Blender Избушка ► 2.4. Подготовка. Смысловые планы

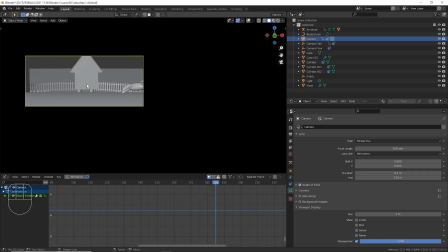2194s
И в тот момент, когда он начинает отпрыгивать, во-первых, здесь будут лететь у него из-под ног частицы, и одновременно с этим, то есть вот где-то со 180 кадра, у нас начнет свое движение избушка.
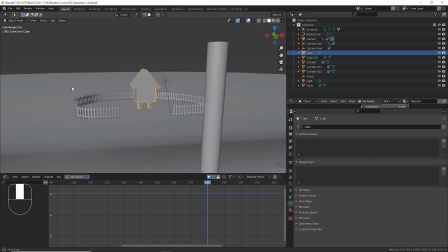2204s
Включим оверлей обратно и давайте разбираться с избушкой Изначально избушка у нас стоит слегка под углом RZ Ну,
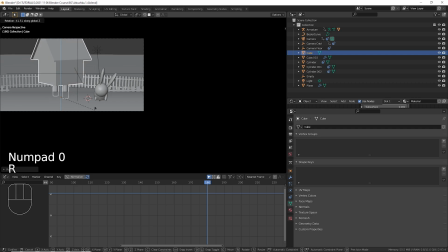2212s
скажем, вот так, например Потом мы это все, опять же, повторюсь, точнее будем подстраивать Потому что будет зависеть от того,
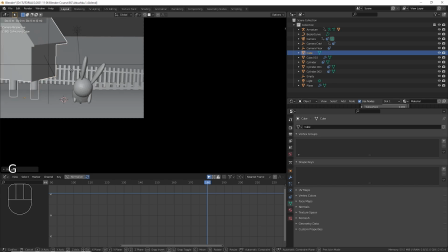2218s
с какой стороны на нее будет падать солнце и так далее Сейчас мы ее GZ опустим ниже, чтобы она у нас стояла на полу,
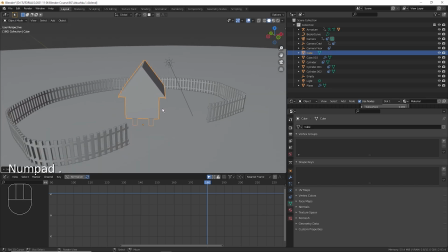2226s
на земле С помощью точки наведусь на нее И нажму на 180 кадре I Location and Rotation, то есть мы добавляем ключевой кадр позиции и вращения для избушки.
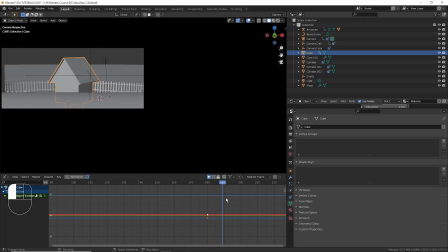2239s
Когда зайка у нас начинает прыгать, то избушка медленно начинает свое движение. Избушка штука намного более массивная, чем зайка, поэтому она начинает движение достаточно медленно.
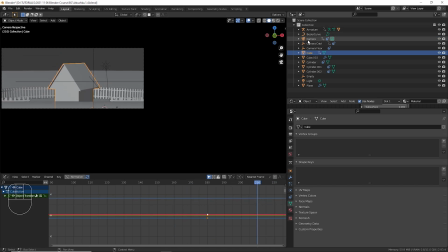2256s
То есть до 210 кадра в какой момент у нас там у камеру был разворот
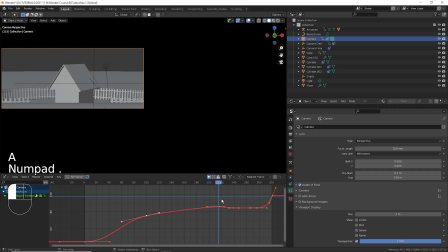2262s
и . чтобы навестись вот на 216 кадре получается да у нас камера достигает своего верхнего пикового значения и давайте вот на 216 кадре мы
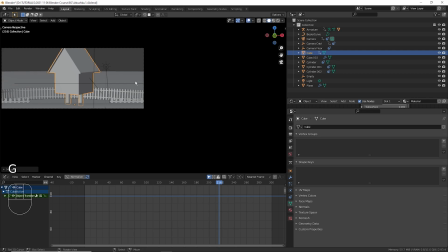2273s
и избушку тоже поднимем и развернем немножко еще вот так вот по оси то есть
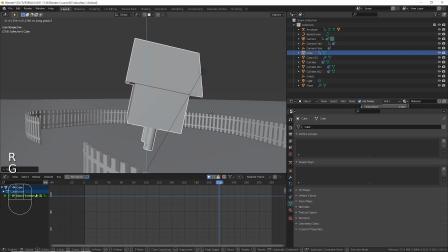2278s
она как бы начинает вставать медленно ну например вот так g z только чтобы она над землей не летала i location and rotation так что у нас получается ну
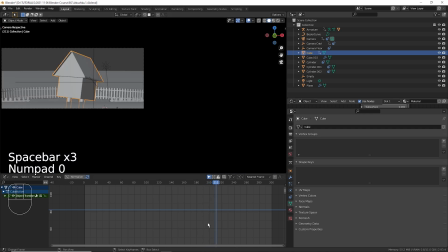2294s
да это в общем то вполне по движению вроде нормально ноль смотрим здесь понятно да в чем идея то о чем я говорил про смысловые планы то есть у нас все действия происходят по очереди
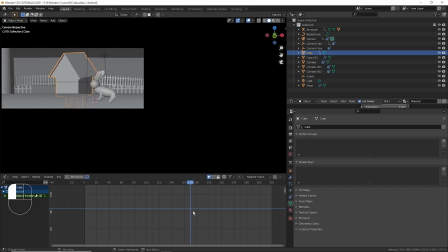2308s
вот у нас заяц отпрыгивает и сразу же взгляд переводится на избушку то есть у нас какой-то момент мы еще продолжаем следить за зайцем потому что он наиболее быстрый, но краем глаза мы начинаем замечать, что что-то движется еще массивное,
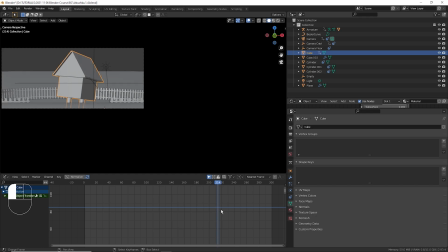2324s
и у нас очень быстро взгляд уже становится все равно, что там было с зайцем, и у нас взгляд уже сфокусируется на большом страшном объекте избушка. Раз, начинает вставать, и вот здесь мы начнем в нее видеть ее ноги.
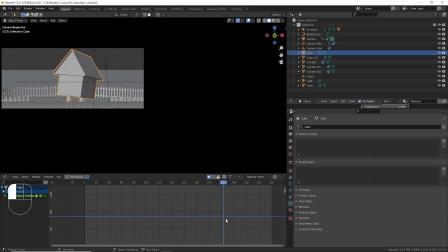2340s
То есть сначала мы видим, как она просто поднимается, и в этот момент мы увидим здесь ее ноги. Кстати говоря, их сейчас не видно за ландшафтом, поэтому, возможно, нам стоит камеру подвести все же чуть-чуть поближе с помощью камеры control.
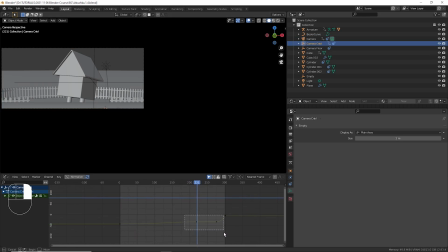2356s
Он у нас отвечает за позицию камеры. Давайте мы подведем ее камеру чуть-чуть поближе GY. Чтобы не промахнуться, я удерживаю control и колесиком мышки нажатым,
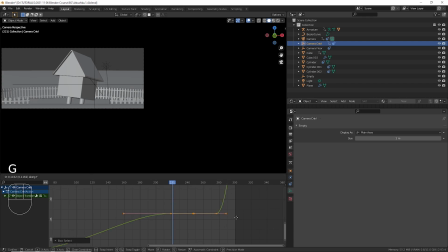2369s
чтобы регулировать масштаб в граф-эдиторе GY. поднимем камеру пододвинем ее поближе
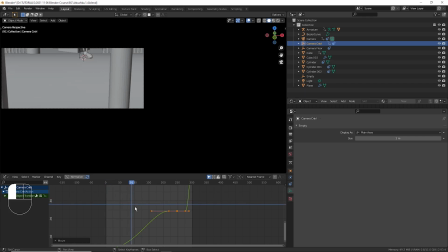2377s
проверим чтобы у нас не уплыло там все что мы делали с зайцем вроде не уплывает на заяц раз теперь
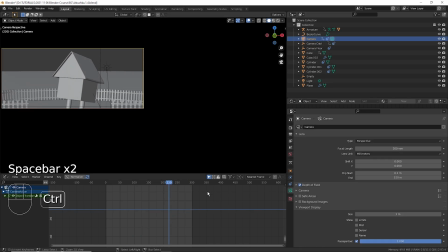2392s
у камеры чуть-чуть пододвинем значение ее вращение по оси X, G, Y. Тоже вот таким образом. Заяц, избушка, видим ее ноги.
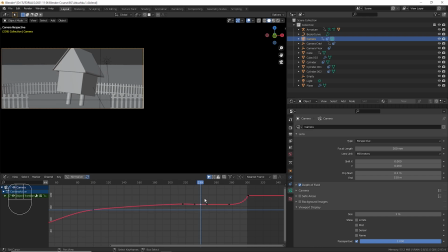2412s
И вот в этот момент она начинает резкое падение вниз, после которого у нас начнется тряска, G, Y. Вот так, например. И в этот момент избушка у нас падает. Давайте анимируем, как она упадет.
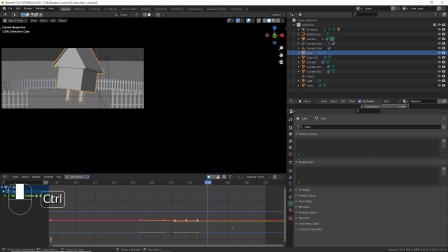2426s
У нас уже есть у нее кейфреймы. Я возьму первые кейфреймы, Shift-D, X продублирую их обратно, но она упадет не просто, да, ровно, как она и была, то есть не просто вот чтобы она упала как бы чуть-чуть вперед поэтому я нажму